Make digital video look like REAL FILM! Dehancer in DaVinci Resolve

So it makes the kind of, so it makes your whole film kind of shake a little bit. And when you use this carefully, it also helps selling the illusion of film for sure.
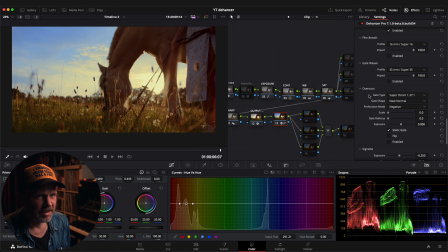So I think if you combine all these, gate weave, film breath, and film damage, you can add another level of authenticity to your film. And then you have, at least on this beta version, overscan, which is this.
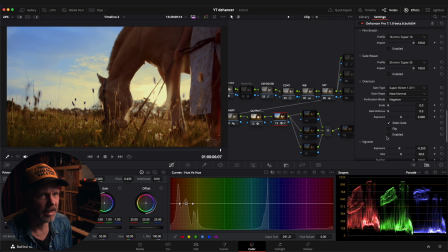Not a huge fan as it is right now, but I'm sure they will keep building on it and make it
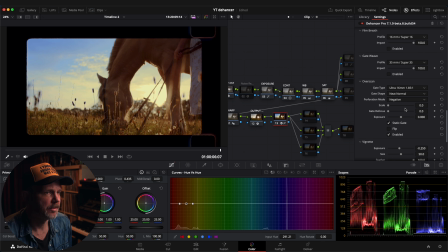awesome, like everything else they do. So it's a beta version. Yes, the last thing I add normally is grain,
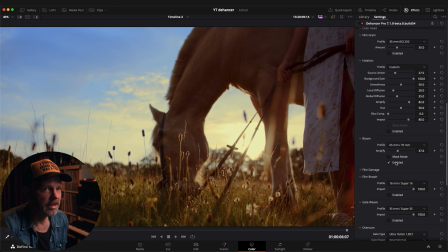which is, to me at least, the thing that makes it look like film.
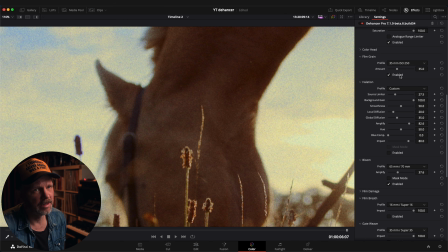And the grain on Dehancer is, as far as I know, one of a kind. It doesn't just add a layer of predetermined grain on your image. It works with your colors and it works with whatever is underneath it. So it's like a living thing, and it's amazing. I've never seen fake grain look so real as in Dehancer.
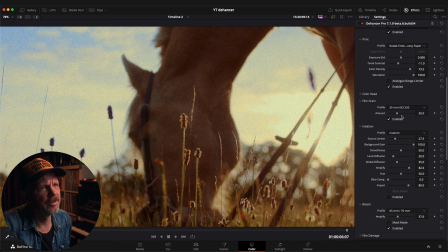That's for sure. Again, it can be challenging to find a good spot to land on here with film grain,
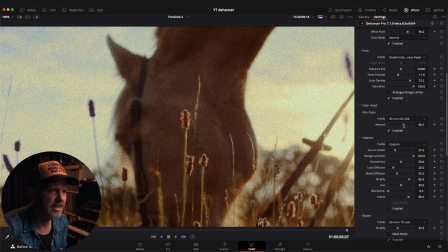because it's one of those things, when it's overdone, it looks fake.
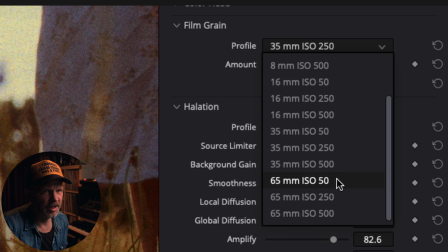So I think normally I would start with 65mm 50.
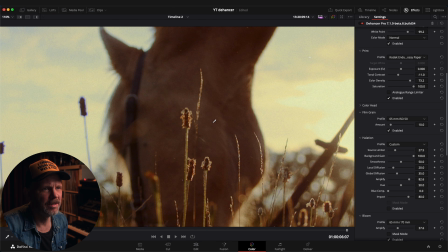It's tiny. It just adds this velvety thing on top of your picture, which I don't know if you can see this on YouTube, but it's very subtle.
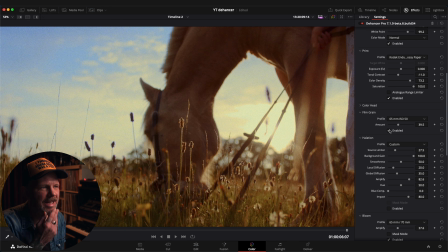Here, I can overdo it a little bit, but it kind of makes it feel like you can touch the picture, like it's a real thing. You know what I mean? It's really beautiful. And here, of course, you can go totally crazy.
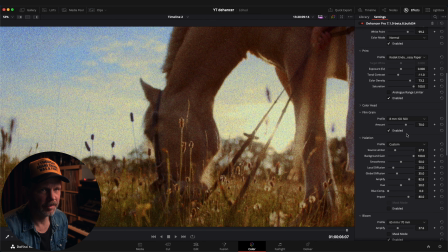You know, like 8mm. But as I said, I normally start with 65, 50. And then I go into the custom settings
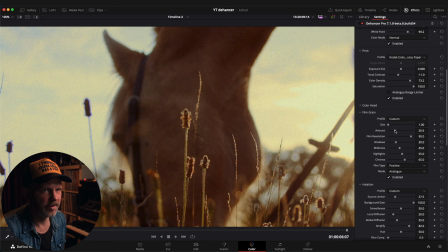and tweak it from there. And here is a big thing. Maybe the most important thing for me in the whole plugin is film resolution. It's like a built-in blur. So if you have a super grainy picture like this now, and a very sharp video underneath, it looks fake. Because the way I understand it is that the smallest detail size of your image cannot exceed the grain size. Does that make sense?
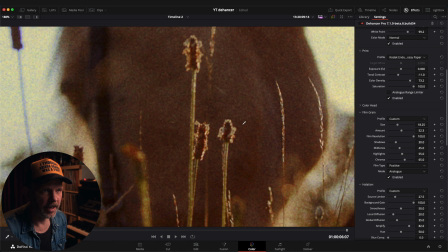So in other words, as you see here, the grain is way bigger than the actual detail in my image. So if I pull this down, that's really when the magic happens, I feel.
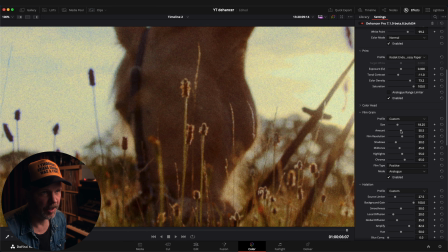And then again, find a sweet spot. Of course, this is not real film. You can do whatever you want, but I think this is kind of beautiful.
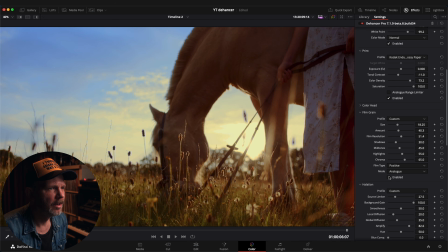So here you see it without and with. I love it. I love it. So I guess that's it with my little grade here of this example. I can just show you a before and after what we did here. Before, after.
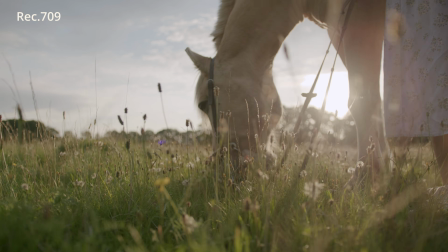Before and after.
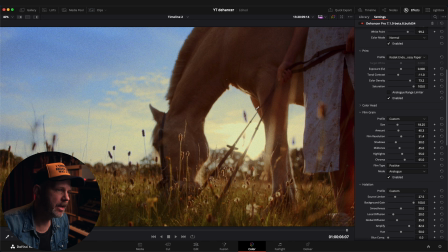I mean, of course, I did this kind of fast just to show you, but the possibilities are endless with this plugin, and you should buy it too.